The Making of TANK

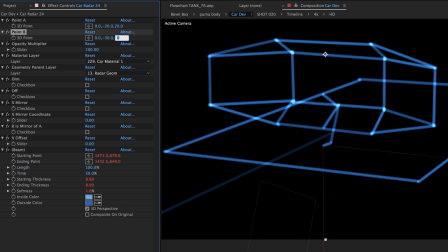8:11 To make things slightly easier, I made checkboxes for edges that were symmetrical across the x-axis and another for mirroring the entire vector across x, so I only had to build one side of my models.
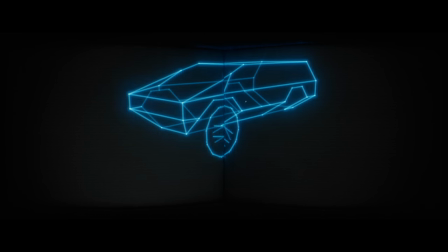8:22 In these early tests, you can see me trying out my models, rigs, and rendering methods. I experimented early on with using trapcode mirror to create the wireframe terrain,
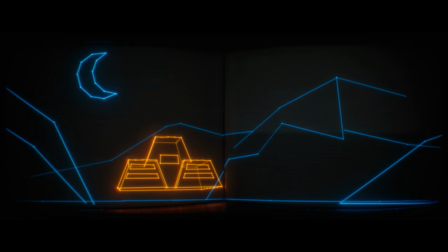8:32 but ultimately decided that the environment should be more sparse to keep visual focus on the vehicles. Each rendered test taught me something and encouraged me to move forward.
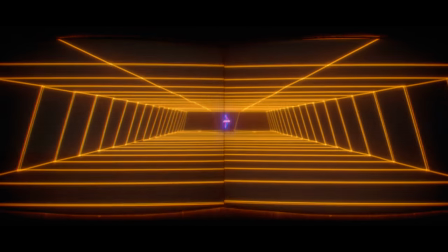8:40 I was organically finding the look and feel of my film.
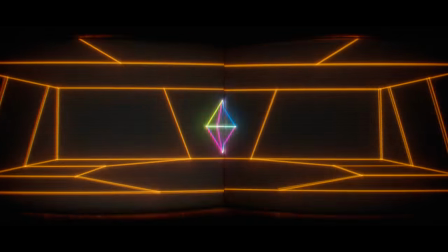8:43 Building models this way is ridiculously slow and painful, but strangely, that was an intentional part of my plan.
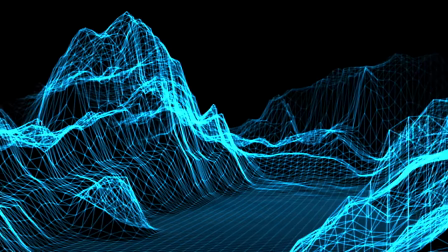8:50 A big part of the minimalistic look of digital art in games and even movies that we remember from the 80s, comes from the practical limitations of the tools of the time.
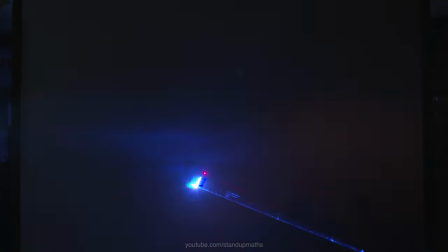8:59 Vector video games had a maximum number of lines they could draw at any one time, and the modeling and animation in Tron, for example, was done with pure code,
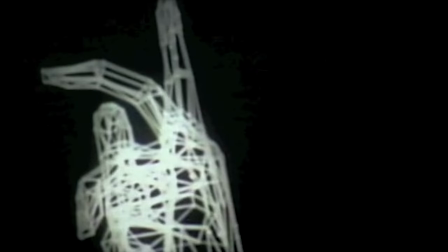9:07 just like Ed Catmull and Fred Park did in their groundbreaking 1972 animation of a human hand.
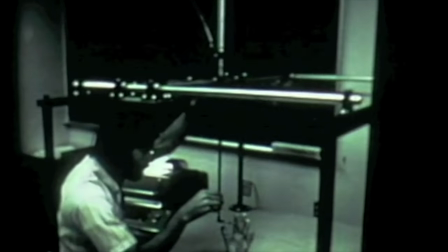9:12 I'm a big believer in the old adage that limitations inspire creativity.
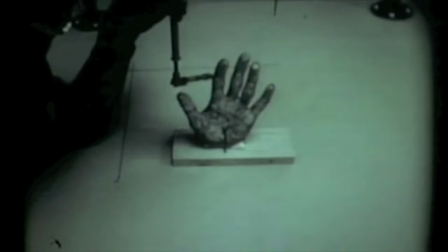9:16 By embracing the cumbersome, painfully slow nature of my workflow, I was in a way trying to commune with my computer graphics forefathers.
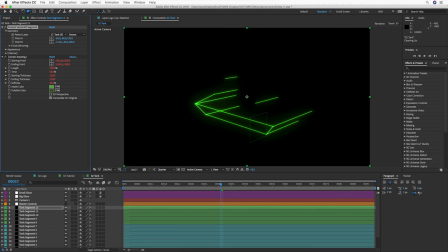9:23 To this end, I began thinking of how my film might actually have been created in the 80s.
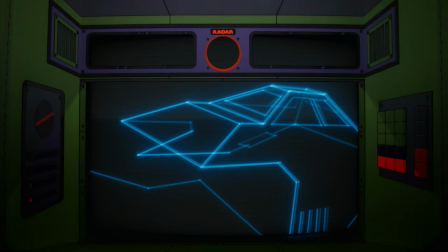9:28 Imagine you were somehow actually able to animate a film using the graphics engine of Atari Battlezone.
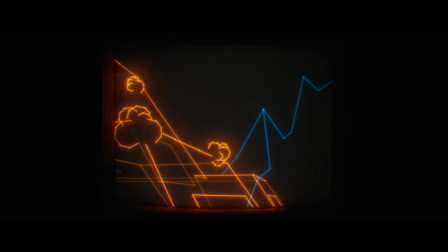9:34 How would you put it on film? The answer, of course, is that you'd film it off a monitor. But the 80s is also where I learned my love of cinemascope and anamorphic lenses.
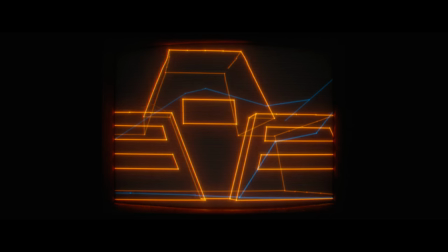9:42 So I imagine that the clever, hand-coding-everything version of me making this movie in the 80s would figure out a way to get improved filmed resolution by splitting the frame in half. My imagined pipeline was that the left half would be filmed out first, literally by pointing a film camera at a 4x3 monitor,
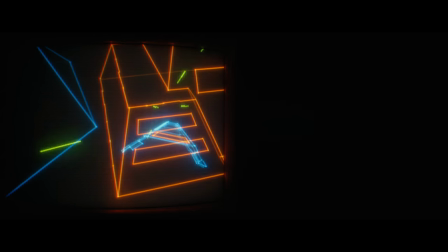9:58 and then the film would be rewound, the camera panned over, and then the right half would be filmed,
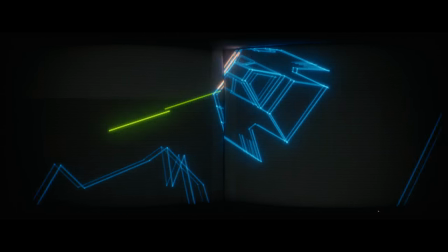10:03 double exposed onto the same negative. So to create this look, I built this exact setup in After Effects.
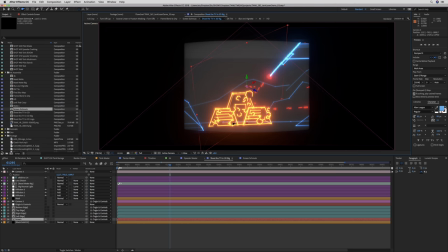10:10 This meant modeling a very rough CRT display using After Effects layers.
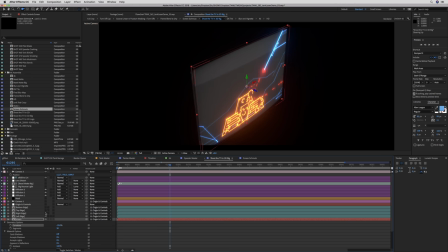10:14 I used a curved layer for the screen, matching the unidirectional curve of a Sony Trinitron monitor. For the bezel, I added texture with photos of grime,
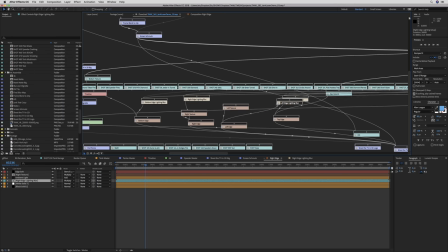10:22 and then worked out a complex system of casting the appropriate interactive light onto all the facets, all in 2D, using gradients and compound blurs.
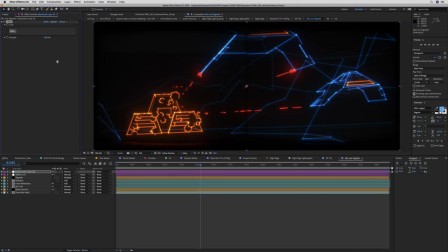10:30 Even the screen gets a little dirt, which gets illuminated by the vectors. I then filmed this monitor with my virtual anamorphic camera.
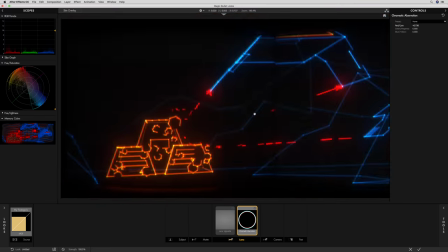10:38 Vignetting and chromatic aberration came from Magic Bullet looks, and the overall celluloid look comes from Magic Bullet film.
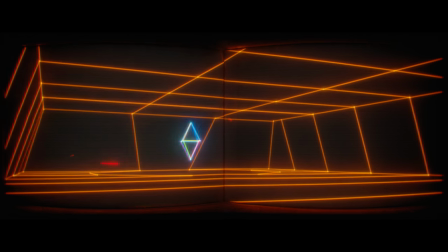10:43 Some of my favorite aspects of the look of Tank come from being super nerdy about how I modeled this imagined analog filmmaking process.
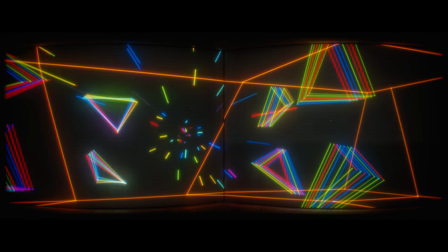10:51 For example, I reasoned that the vector graphics would refresh at 60 Hertz, so I did all my animation in 60 frames per second comps in After Effects.
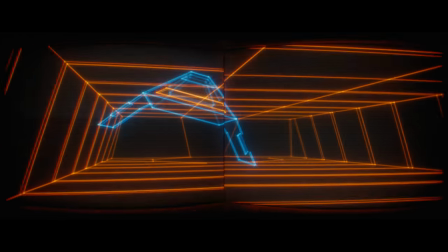11:00 Then I simulated the way a camera would film that at 24 frames per second,
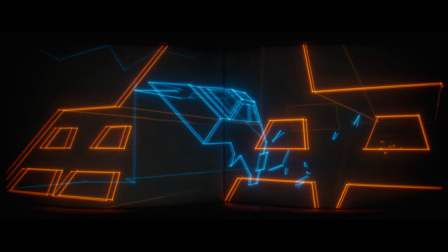11:04 which created some flicker and a subtle double image from moving lines that actually feels like motion blur, because in a way it is.
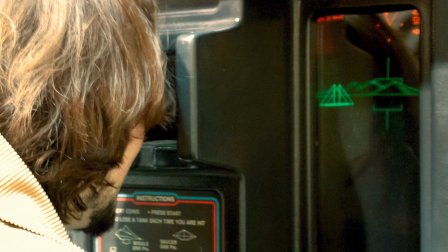11:10 This matched some reference photos I shot on a very important research trip to an arcade to play some actual Battlezone.
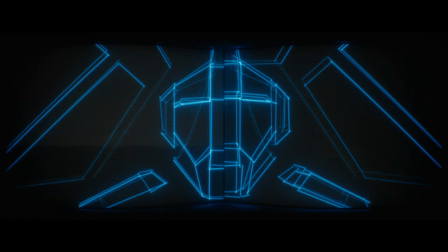11:17 I even imagined that despite our best analog efforts, maybe the left and right exposures might not be perfectly in sync.
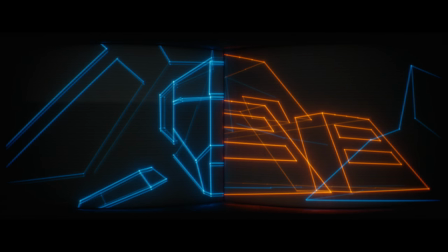11:24 You can see this at certain cut points, including this one, which is probably my single favorite frame in the film.
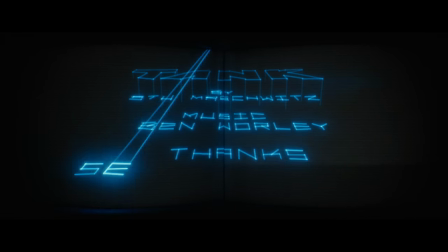11:31 If you got all the way to the end of the film without noticing the TV screen gag, I made it abundantly obvious when both screens do a simultaneous shutoff. Rather than try to animate this complex analog effect,
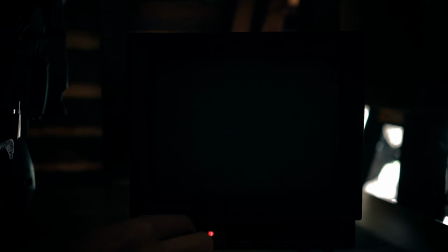11:42 I just dusted off an old black-and-white broadcast CRT I had lying around and filmed it shutting off at 60 frames per second.
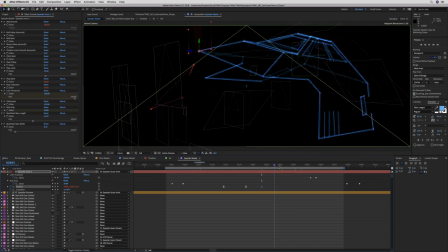11:49 Animating the car, tank, and speeders was made fairly easy thanks to the elaborate rigs I created for them.
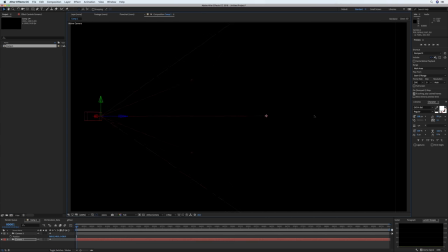11:54 The speeder rig is based on that flying car test project. The central inspiration I had for this rig was to use an After Effects camera with its implicit point
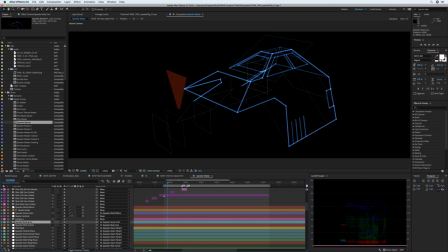12:03 of interest constraint to model the motion of a craft moving through a fluid like air.
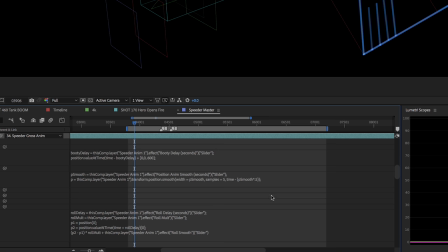12:08 I used an expression to link the point of interest to the camera position, but offset in Z and delayed in time.
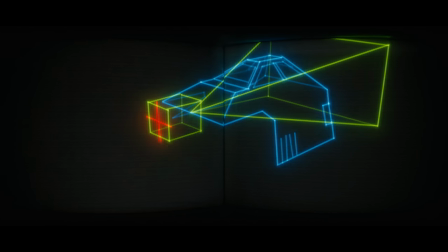12:16 When the camera moves up, the point of interest moves up a moment later.